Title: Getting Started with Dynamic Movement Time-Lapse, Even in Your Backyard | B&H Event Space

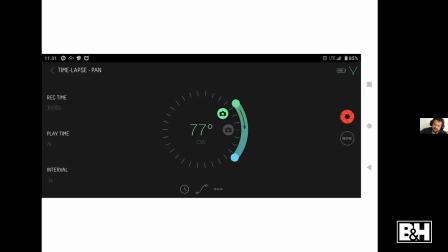1243s
All you do is you just move the little start and end icon. Green is start, blue is end. Move it around, tell it what you want to do.
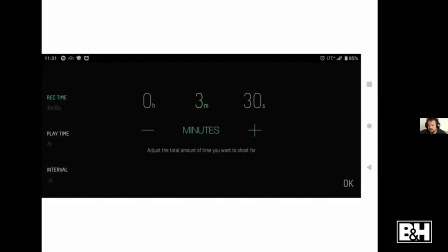1254s
You can set the record time. So right now, 3 minutes, 30 seconds. You can set hours, minutes, seconds. You can set the play time. So it's a little bit like the exposure triangle. The record time, the play time, and the interval all work together. And if you change one, it affects everything.
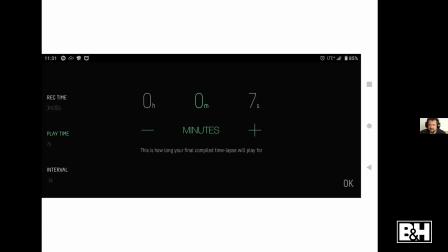1274s
So the play time, I want it to record for this amount of time and play for this amount of time. If you do that, it will automatically set the interval. But you can set the interval yourself. And then you can set the interval separately if you want, and then it will affect the others.
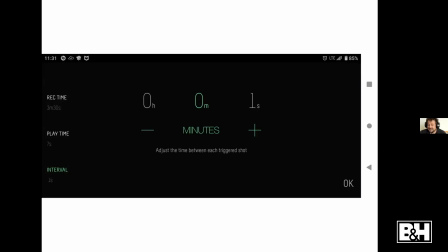1294s
One real nice thing about using the app and using the Syrup devices is that it will let you do fractions of a second. So most intervalometers, in my experience, can do 1 second, 2 seconds, 3 seconds, minutes, whatever.
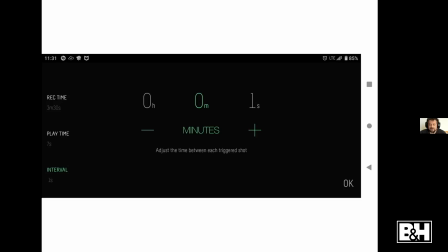1312s
But they can't do 1.5 seconds. The Syrup app will let you do tenths of a second. So you could do 1.4 seconds if that was the right thing, or 1.1 or 2.7, whatever it is. It gives you more control if whatever you're doing matters.
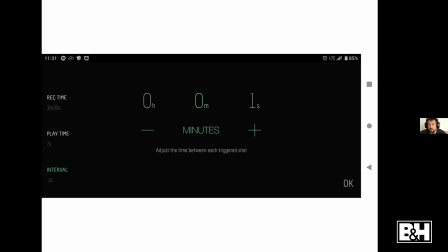1331s
You could be creating something where 1 second is not enough and 2 seconds is too much. With most intervalometers, too bad, you're stuck. You'll have to do 1 second and then cut frames or something. With the Syrup app, you could do 1.5 seconds. It's a very cool feature.
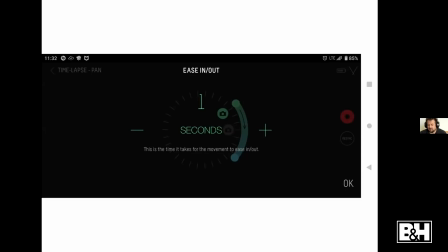1351s
And then you can also add, if you want it, an ease out. So that was only a 5-second clip, so I only had a 1 second ease out. But that ramp up is the ease out. So you can tell it how quickly to ramp up, to start slow and go fast, and then end slow.
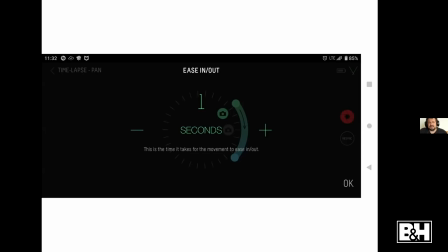1368s
Sometimes that's makes things feel a little more natural, speeding up, slowing down. And you can set that here. So if it was a 20-second clip that I was doing, I could have done a 3-second ease out.
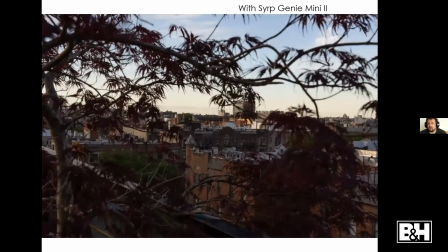1387s
And then again, other reasons that you might consider panning. This is also with the Genie Mini 2.
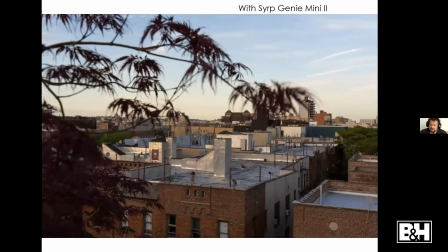1393s
It allows you to capture more space. So not just a road, but here's a rooftop.
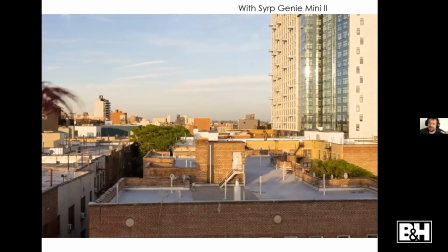1399s
You're seeing more Brooklyn. And I personally like the reveal of having a foreground element that the camera moves past.
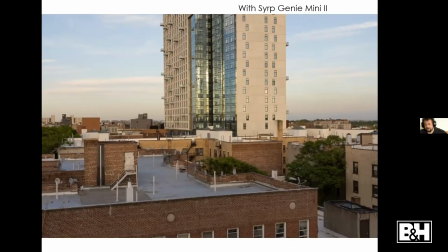1408s
So we start with that Japanese maple, and it slowly moves past it. You see more and more of the city. You see more and more Brooklyn. That kind of thing is, I think, very, very cool and very easy to do with the Mini 2.
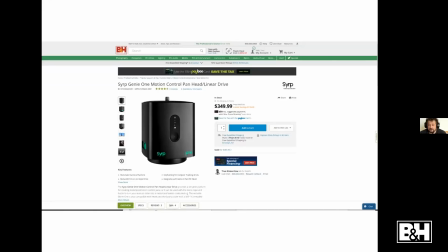1424s
If you want to add some more, there's also the Syrup Genie 1. So the Mini 2 just rotates. The Genie 1 also rotates,
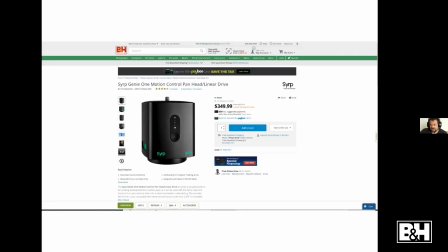1439s
so you could get one or the other if all you want to do is rotate. But it also has 2 different bases. So it has a rotation base, and it has a movement base that has cords, it has cables that will allow you to attach it to any slider you may have.
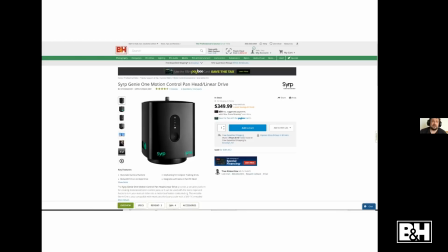1455s
I have an old Manfrotto slider. There's a Syrup slider you can get. You can attach it to any slider, and it becomes a slider that will move. So you can set the speed and how much it moves, which is fantastic. You can attach it to other things. I keep meaning to try putting it on a skateboard and running it out as long as possible and seeing how that goes.
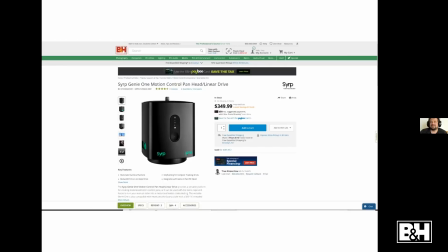1475s
I haven't tried it yet. But with this, you can attach it to things that aren't the normal slider things. Like my slider's 3 feet. That's great. But if I want to go 20 feet, I can't do that with my slider.